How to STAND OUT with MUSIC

What's happening, everyone, and welcome to Stockholm, Sweden. We're on a very special assignment here with Epidemic Sound. I'm super stoked. There's so much that we have to see. We're currently in the old city of Stockholm, which is called Gamla stan. We've got to explore this place, so let's get going. Let's go.
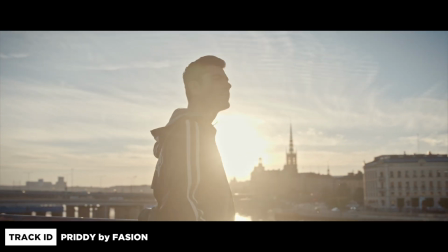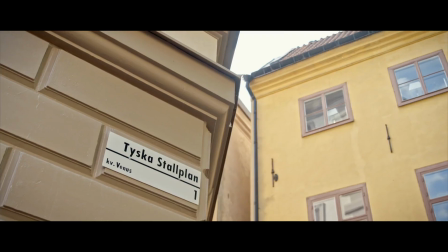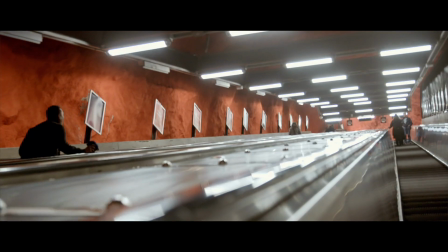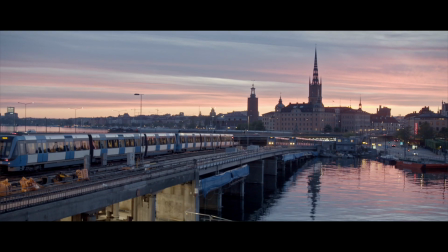I've been getting asked more than ever lately about the music I use in my video and social content. I really want to answer some of the burning questions you guys have. So I've decided to dedicate this entire video about music and ways in which you can enhance your photo and video content by simply having the right choices in terms of music, having the right SFX and instrumentals, all of which you can find on Epidemic Sound. This video is actually going to also be a two-part series. The first part is all about learning and the second will be about application. Now, when it comes to music, you don't want to be the type of content creator that sticks to one genre of music. It's very limiting. By really diversifying the type of music that you work with, you're not only developing your palette for music, but you're also being able to tell stories in a different way.
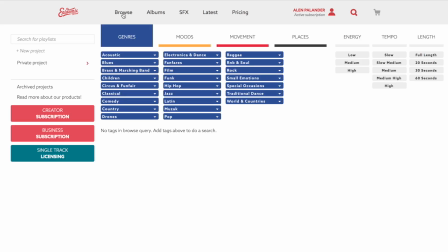[1:27]
The content that you shoot will determine the type of music you use. Learn about the different genres. You want to explore so you can find the best match for your story. Is it a fast-paced?
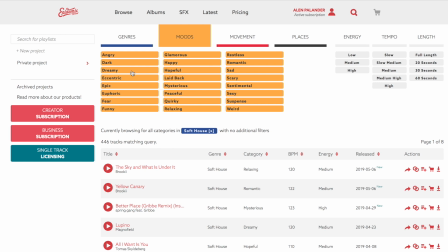[1:37]
Is it a calm or slow? Is it hopeful? Or is it dramatic? Write down the type of experience you want your audience to receive, and depending on that, find the right tempo,
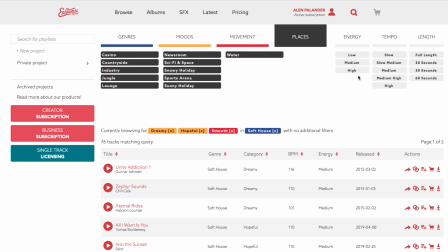[1:46]
the right beat, or the right instruments that will help best tell the story the most effectively. Now, another very important part of music experience is understanding when there's moments of silence. Let me explain to you what I mean by that. Sometimes having music in your video is just as important as not having it, but incorporating a moment of silence is a great way to guide your audience through your storytelling process. Now, what this actually does is it allows you to make more dramatic moments and heighten awareness so that your audience is able to take a moment to really reflect on the content that they're receiving.
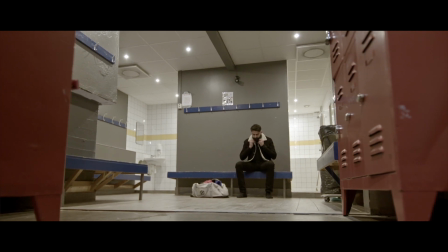[2:17]
You always have to remember, if the audience feels the soundtrack is disappearing beneath them, they will be forced to focus on the moment.
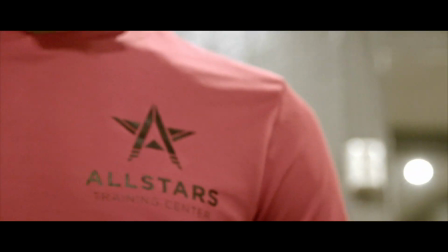[2:24]
Silence can also be used to portray the inner isolation of a character. Here's an example of what I mean.